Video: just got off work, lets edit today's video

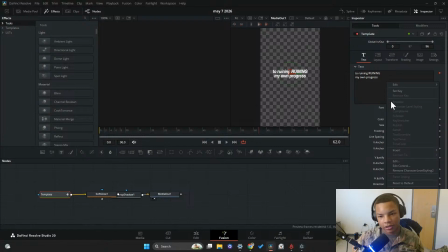[12:33]
Now, once again, this is just flashy. It's not necessary. You don't really have to do this. Like, is using this big flashy text going to make my retention better? Probably not. But just from a style perspective, this will make my video stand out more.
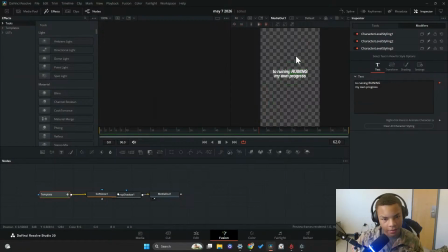[12:48]
It gives it a more unique style. Oh, I tried ruining twice.
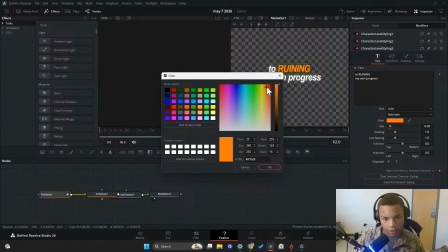[13:05]
Okay, we'll make this darker. And then for progress, we can make this like green. This is so overstimulating to like look at.
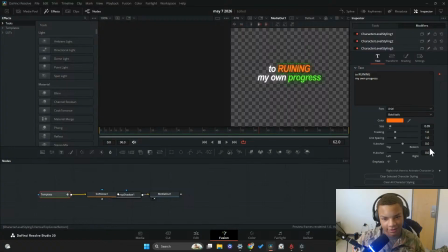[13:21]
Oh my god, this might be overdoing it a little bit. Poppins? I like Poppins.
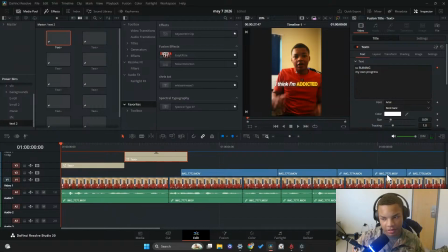[13:40]
Okay, let's. I'm gonna run this back again.
I think I'm addicted to ruining my.
Oh my god, it's lagging so bad.
Ruining my own progress every time.
And then we could just kind of let this cut here.
Every time my life starts improving, something in me snaps.
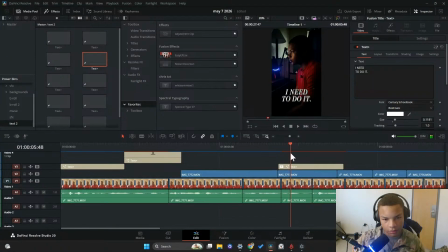[14:04]
Okay, I think this text actually works pretty well here.
Snaps.
I don't like it actually. Yeah, I don't like that.
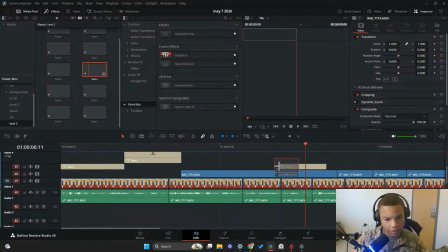[14:22]
I like this one actually. This one works pretty well here. It's a little more stylized. It's a little more exaggerated, but it's a more unique look.
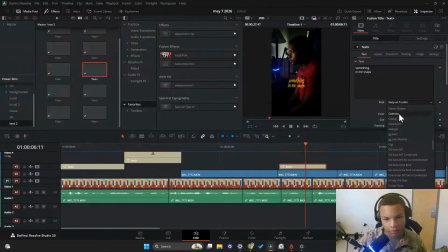[14:42]
I'll say that. It's a lot more stylized.
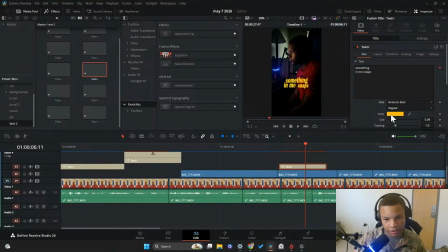[15:00]
Um, I think the Britannic bold looks nice here. The color is a little.
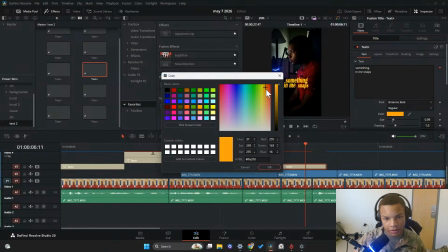[15:06]
The color's too much. White works better here.
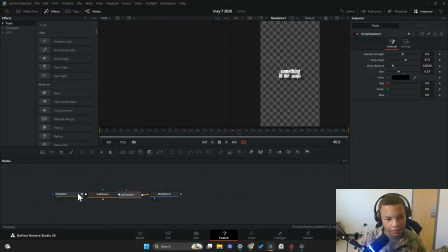[15:11]
And then for the word snaps, we got to make that red or make it like a yellowish.
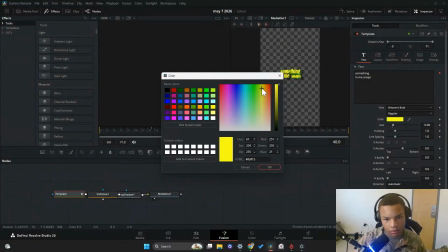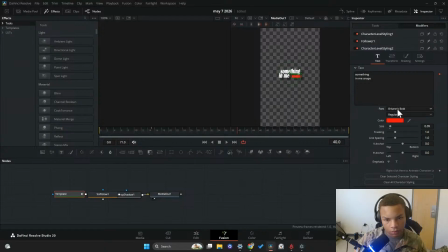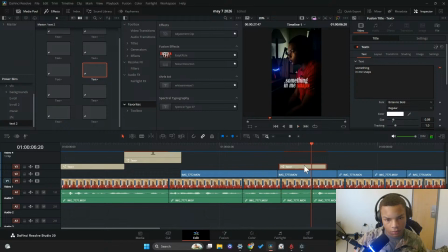[15:34] Something in me snaps.
Ooh, it's kind of corny.
Something in me snaps. I start showing up. Snaps.
Okay, timing wise, it's just a little bit off.
Snaps. In me snaps. I start showing up, hitting routines, making progress.
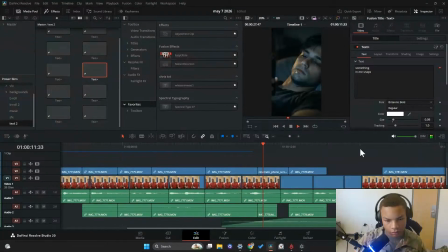[15:54] Then suddenly I'm gaming again, scrolling again, avoiding everything again.
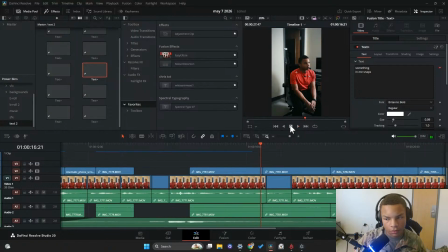[15:59] And for the longest time, I thought I just lacked discipline. But people don't.
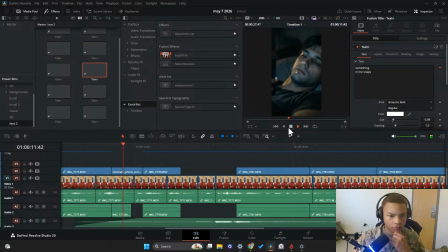[16:04] For the longest time, avoiding again, scrolling again, avoiding everything again.
Okay. I think here we can add another text.
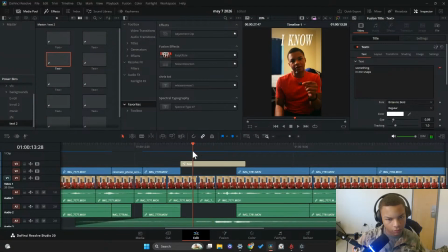This one's a little more like a bold statement kind of text. Oh, I touched my other one.
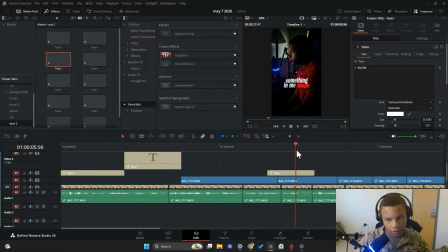[16:39]
Oh my god, dude. Okay, this should be good.